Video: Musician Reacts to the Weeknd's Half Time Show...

I know he didn't want to bring out a guest, but I really feel like it just would have, I don't know, I feel like it just would have kept the pace going rather than kind of an abrupt pause.
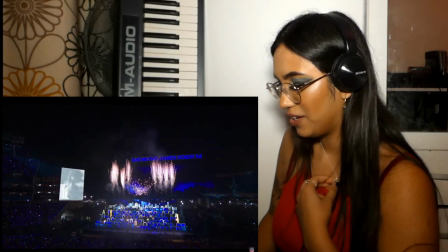I like the little hey! Again, makes it kind of lively.
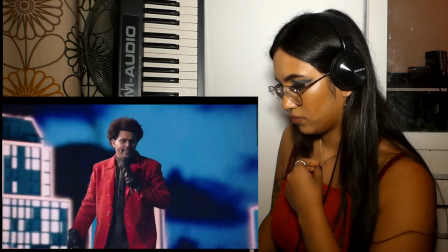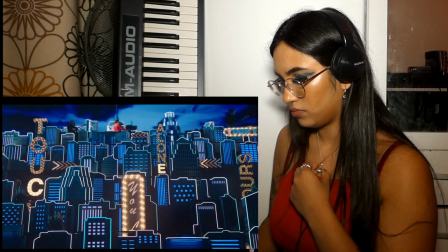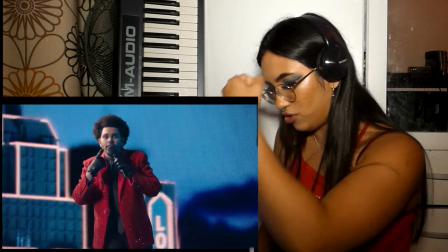I love that dance move. I'm so gonna do that in the club next time.
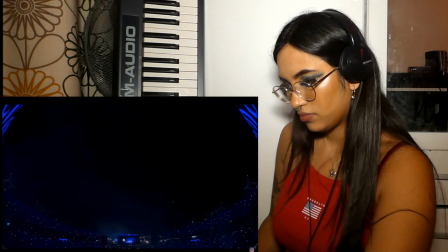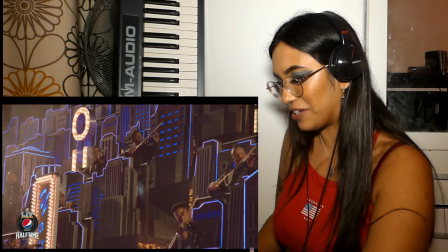I love the strings. This was so, I remember being so wowed by this part of the production.
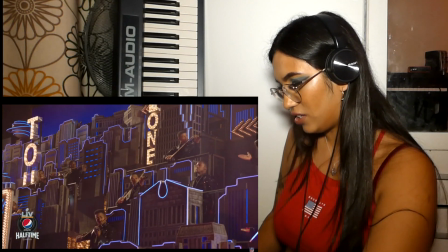It just sounds so nice. Very glamorous.
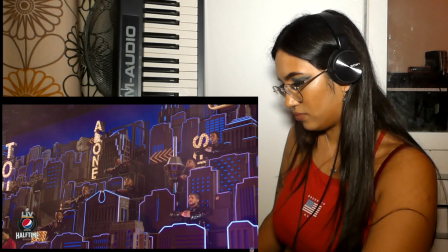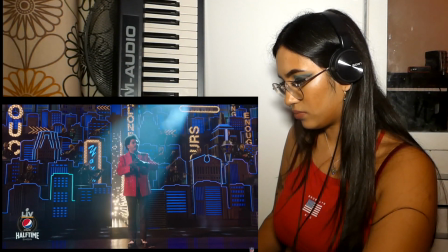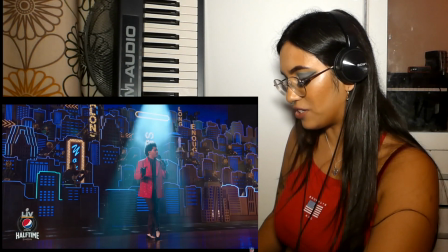This is the clearest his voice sounds in the whole show.
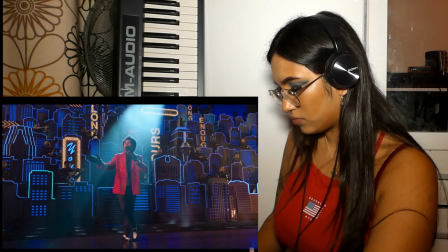Okay, so what I've also noticed with The Weeknd, hence why he doesn't sound so loud, he sings very closed. So instead of kind of wide open, like, ah, he's doing like, so if I was to sing it, so I'm never confused. Like, that's as open as you can get, but he's very much never confused, or very ooh, very closed. So it's used, so that you is very very closed, rather than used, you know, not a lot of depth.
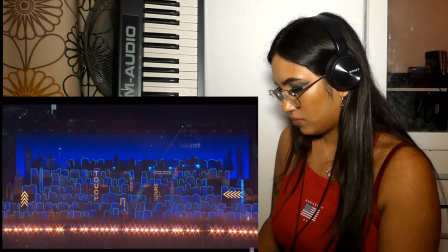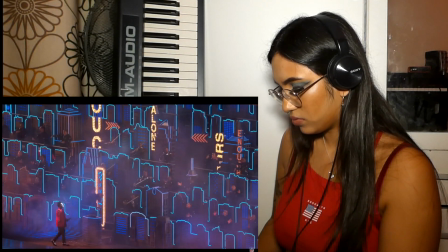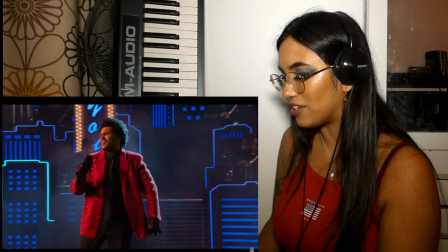This definitely makes, the choir definitely makes it more cinematic, which matches the aesthetic. So again, the ho, instead of like a oh, you know, he doesn't do like a oh, he does like a ooh.
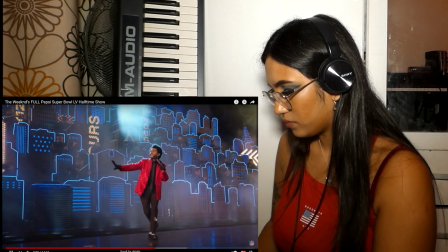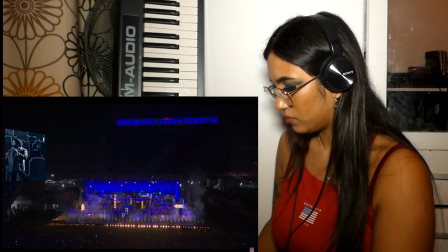with this song, he could have done a lot more with his voice, given how much space there is, but he's just making his words very, very short and snappy.
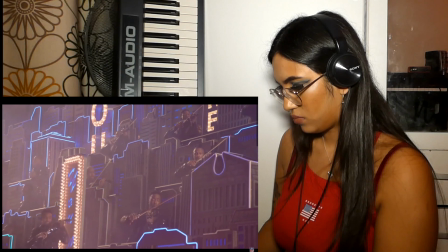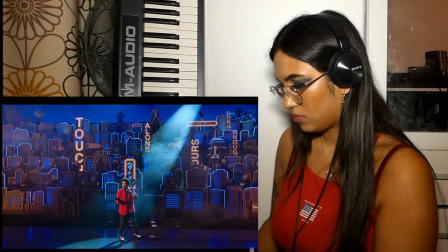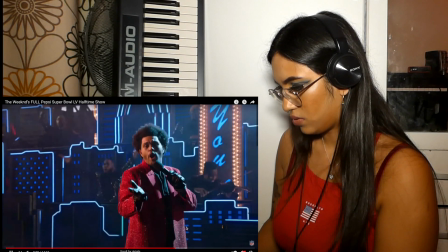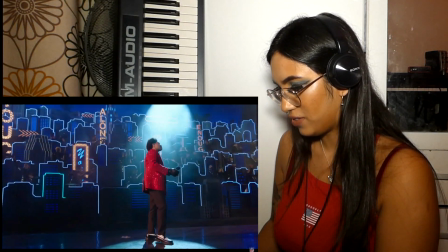Very nice pitch. Very clear.
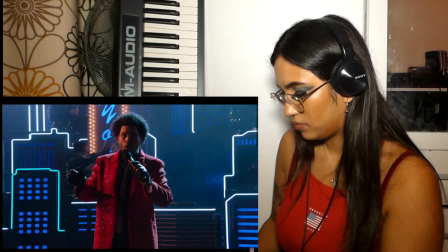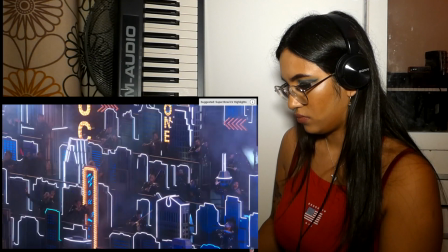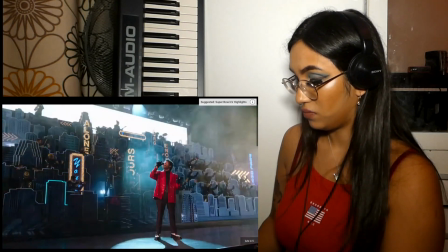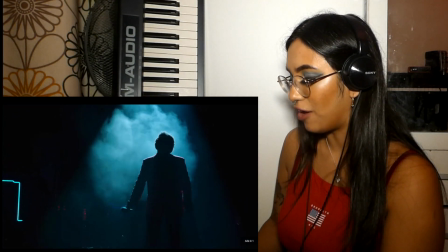Wow, he held that for a long time.
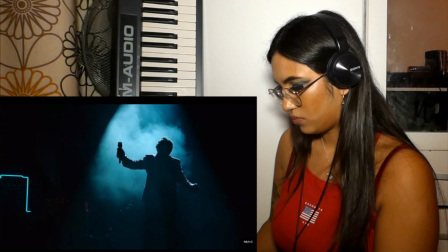So notice at the end, The Weeknd doesn't just end it on this perfect chord.
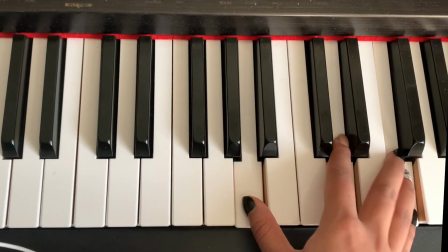He actually has this jazzy chord first.
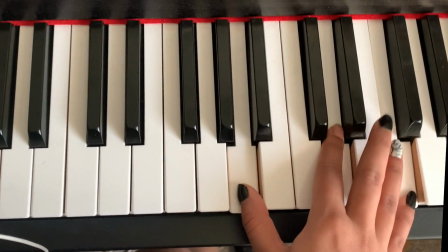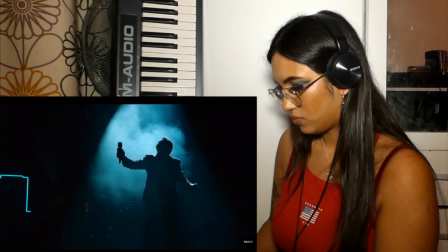And that kind of chord is usually used for kind of spy movie soundtracks, James Bond.
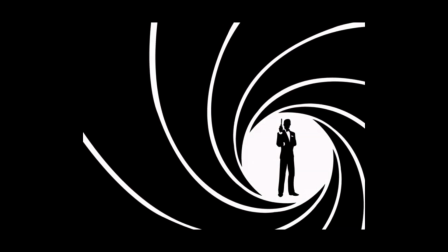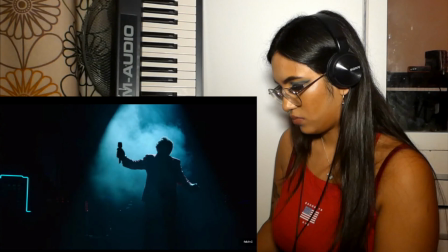Michael Jackson used it in his Smooth Criminal theme.
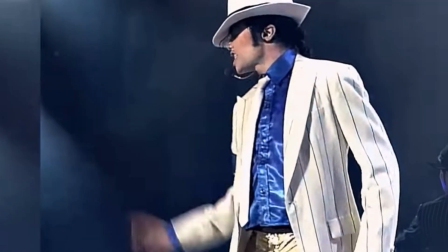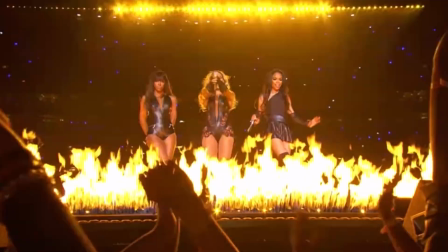And Beyonce used it when she performed Independent Women, which was obviously for Charlie's Angels.
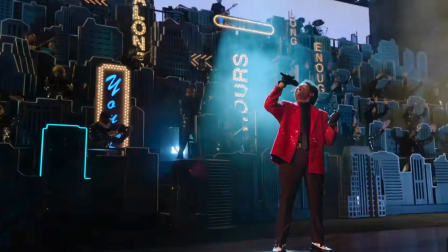It definitely adds more drama and makes it a bit more cinematic.